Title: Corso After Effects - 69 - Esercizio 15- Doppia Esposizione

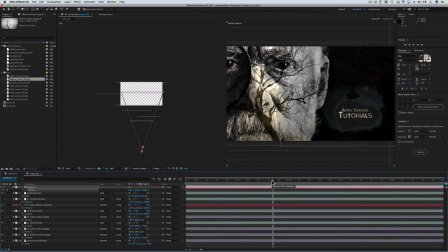20:05 perfetto ora la scena 3 e nella scena 3 il volto è di nuovo a destra e la scritta a sinistra quindi direi di duplicare ancora la scena 1 quindi la seleziono ctrl d doppio clic su scena 3 e incominciamo
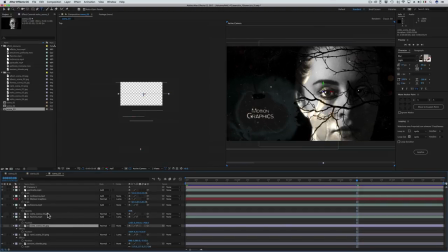20:23 dal volto quindi seleziono le due copie del volto e le sostituisco con volto
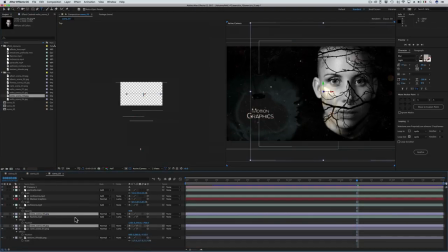20:30 scena 3 in questo caso direi che il volto vada ingrandito un po'
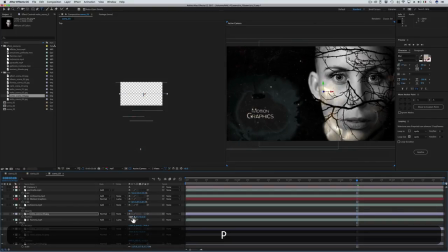20:35 di più più o meno così e lo sposterei anche un po' più verso il centro più
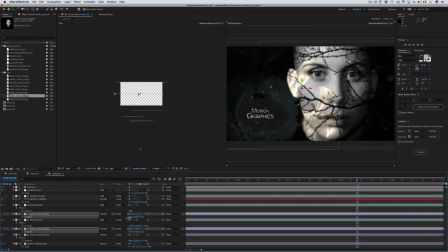20:42 o meno qui e anche un poco più in alto all'incirca qui bene sostituiamo adesso i rami quindi li seleziono prendo foresta scena 3
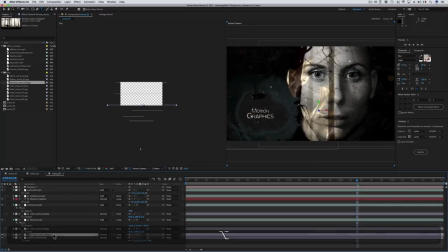20:53 e la sostituisco a rami in questo caso dobbiamo ridurre un poco la dimensione della foto quindi più o meno questa grandezza qui la spostiamo un poco più in alto e anche un poco più a destra in
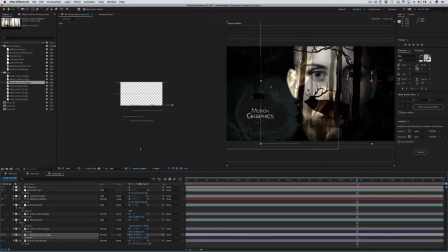21:09 modo che l'alce si veda bene qui al centro del volto bene e adesso il titolo quindi doppio clic su motion graphics in questo caso devo scrivere every week on youtube
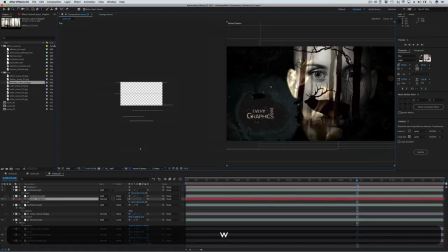21:21 quindi incomincio da motion every week on al posto di graphics youtube e anche in questo caso la prima linea la riduco un po e
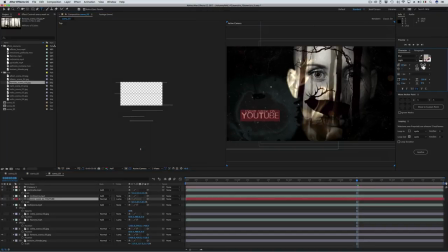21:34 invece ingrandisco un po di più la seconda e l'abbasso anche un po benissimo facciamo una preview
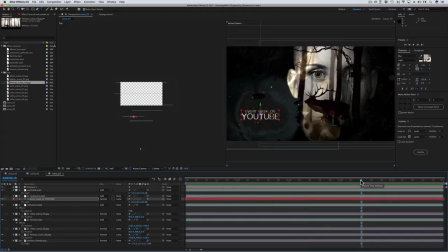21:48 benissimo proseguiamo c'è rimasta l'ultima scena in questo caso duplichiamo l'ultima appena realizzata quindi seleziono scena 3 ctrl d doppio clic su scena 4 come al solito incominciamo dal volto quindi seleziono le due coppie
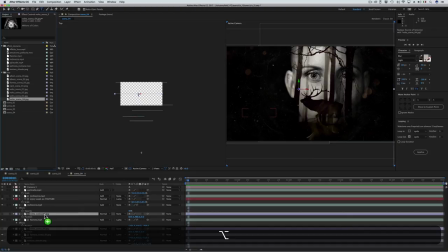22:08 di volto 3 e al suo posto mettiamo il volto della scena 4 in questo caso la
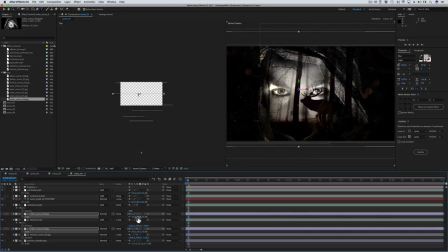22:14 scala va ridotta un po' più o meno così spostiamo il volto più o meno al centro e direi anche di alzarlo un poco di più più o meno così bene adesso sostituiamo la fotografia di sfondo quindi seleziono foresta e al suo
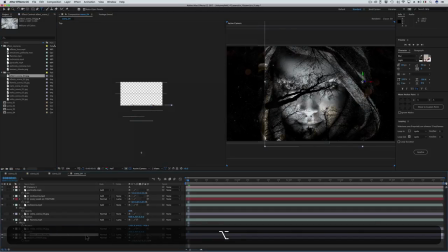22:34 posto metto alberi scena 4 spostiamo gli alberi leggermente più a sinistra
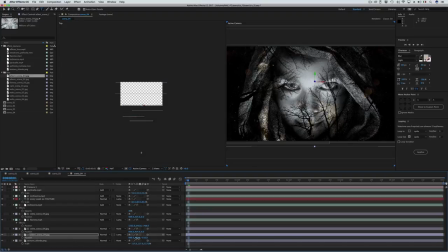22:41 un po più in basso e direi anche di ingrandirli leggermente in modo che lo spazio qui in mezzo sia un poco più grande bene adesso prima di cambiare la posizione del titolo direi prima di correggere la
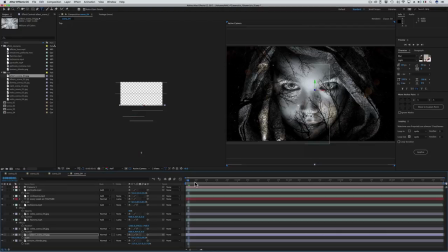23:00 posizione finale della camera perché vogliamo che avanzi dritta senza deviare a sinistra quindi prendo il cursore
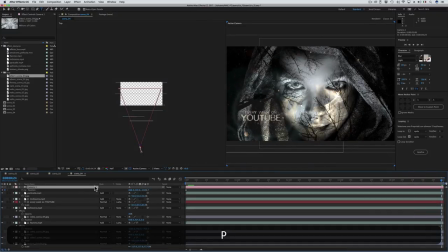23:06 vado in fondo attivo di nuovo la posizione della camera e la riporto più verso il centro
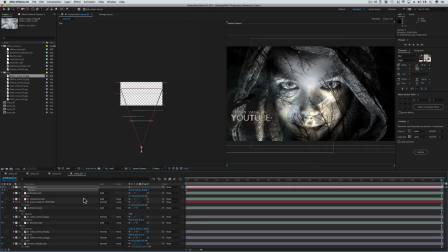23:15 e quindi più o meno qua. E adesso spostiamo il titolo in questa zona qua. Innanzitutto in questa ultima fotografia la macchia d'inchiostro non ci serve quindi selezioniamo le due copie di inchiostro questa e quest'altra e le cancelliamo. Benissimo.